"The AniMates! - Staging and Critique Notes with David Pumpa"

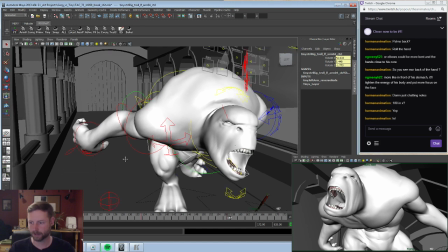4265s
yeah, I like that better.
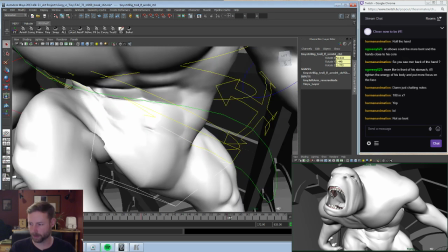4271s
So now we got an issue with his torso here. We got this weird kind of shape here. It's like blah, blah, blah, blah, blah, blah.
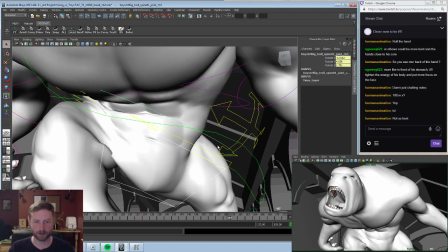4277s
And that could just be, you know, a skinning issue, but I think it's something we have to try to fix.
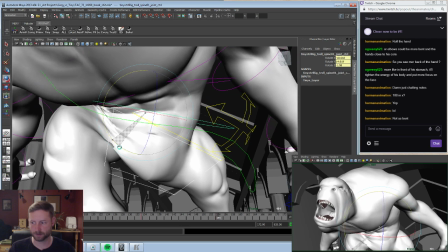4283s
Like, it looks like this bottom controller really doesn't have too much going on, but so maybe we can redistribute this angle.
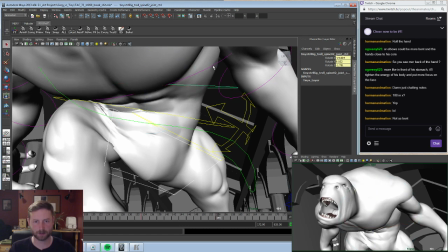4291s
So he doesn't have such a weird torso issue.
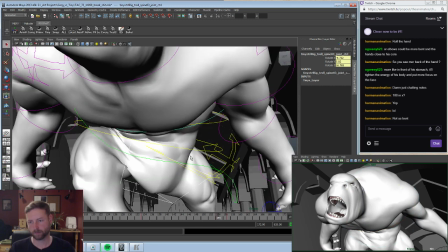4298s
Nope.
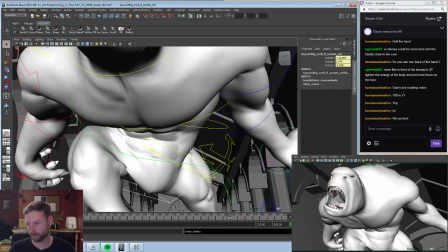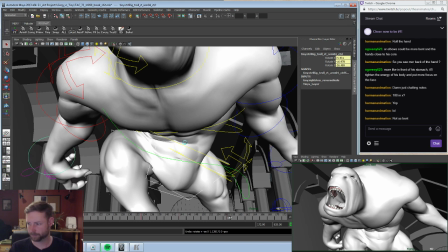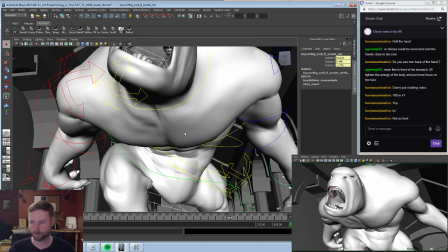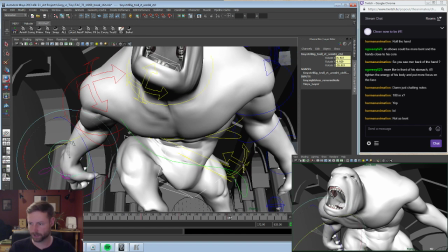4319s
Maybe not as bent.
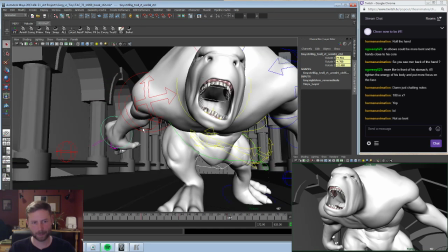4324s
Yeah, kinda. I also like the way that's kind of just glancing that leg. Maybe if we took it to extremes.
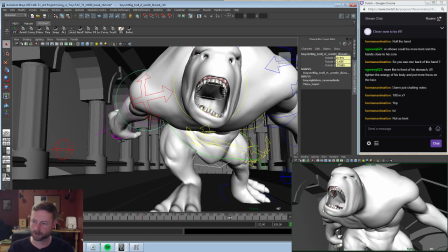4340s
Yeah, actually I think that's better. Because that way we still have the angles going more towards the inside. But running into that pillar again. I wonder if I should just break that pillar. You know, just like chunk it out or something.
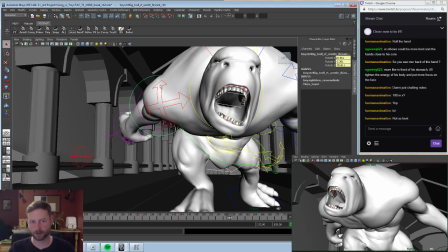4355s
But that does, like, we still have the weight of the shoulder, which is nice, and we still have the lines pointing in, so...
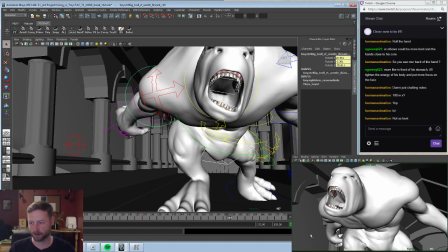4360s
But we don't have this massive shape out here doing weird shit, which removes focus from the face.
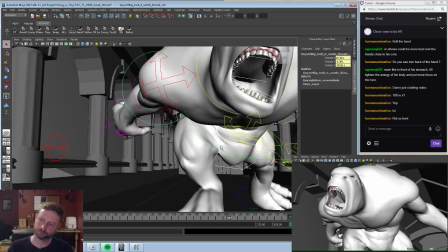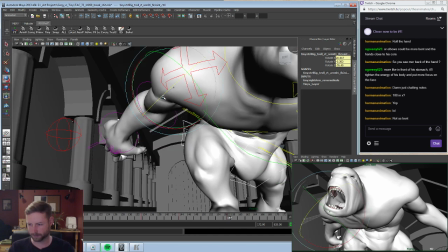4371s
Let me tweak it a little bit. How far can we push it? Too perfect.
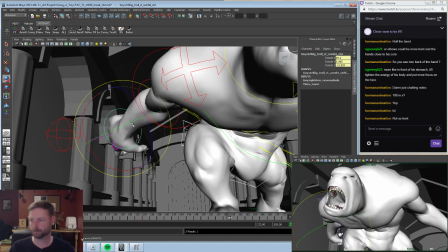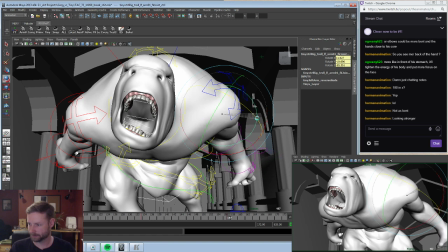4399s
Yeah, this is already... this is already feeling a lot better. And just to note, this is all just focusing on staging. We're trying to maximize our composition to get the most of this character out of him.
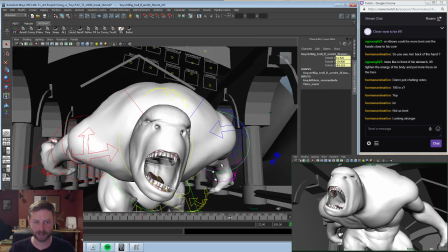4416s
Just seeing how things play to camera.
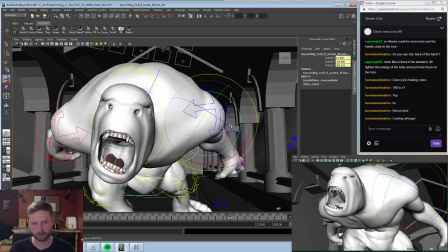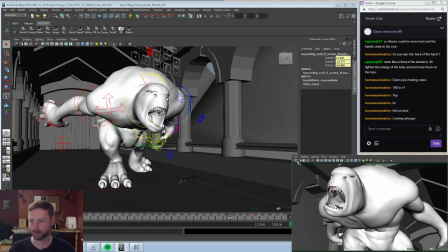4424s
God, I still feel like we could push the camera further.
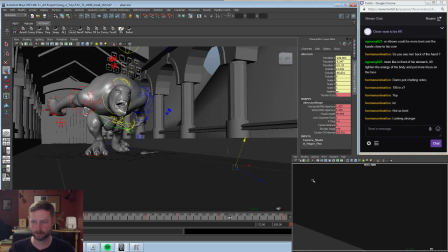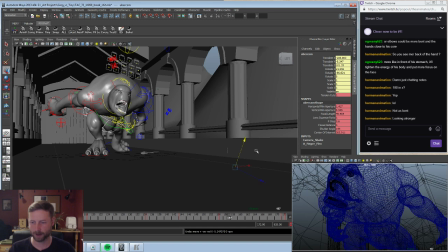4435s
Like, I almost want to dig a hole.
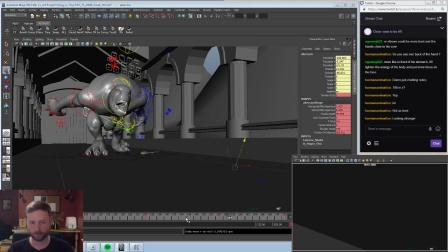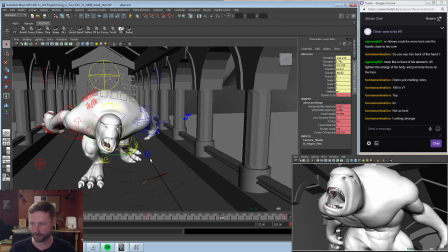4442s
But that's a problem for future Dave. Not for today. Oh, it's already 2 o'clock.
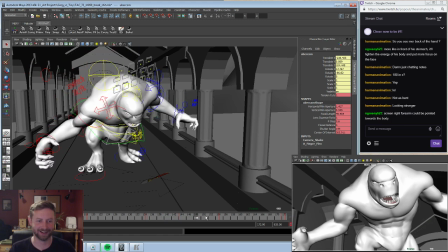4450s
Holy crap. We've already gone beyond our schedule here.
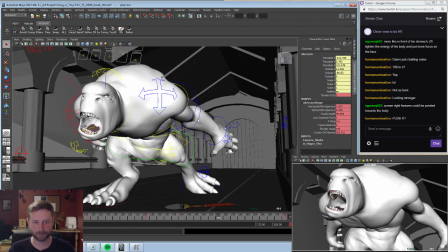4458s
Screen right forearm could be pointing towards the body. Yeah, let's try it. And we'd have to completely twist the arm around.
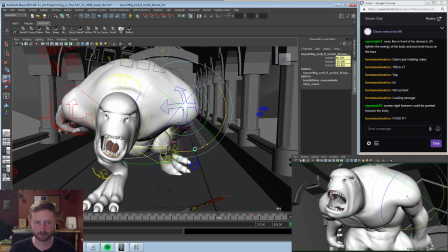4467s
Now it looks like he's skydiving. Or doing that, what do you call that? That type of skiing where you do like this massive jump. Is it just called the long jump?
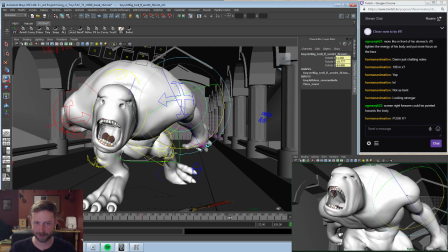4484s
I'm gonna be very sad if it's just called the long jump.
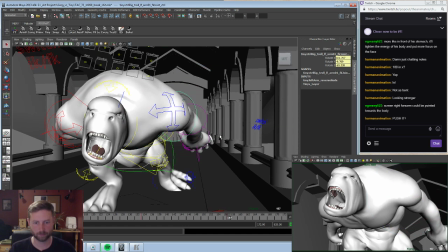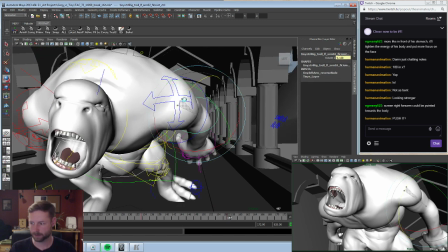4497s
And this. No, he's way too rounded off now. I still like these lines that he has forming here. But maybe just from out here we could do...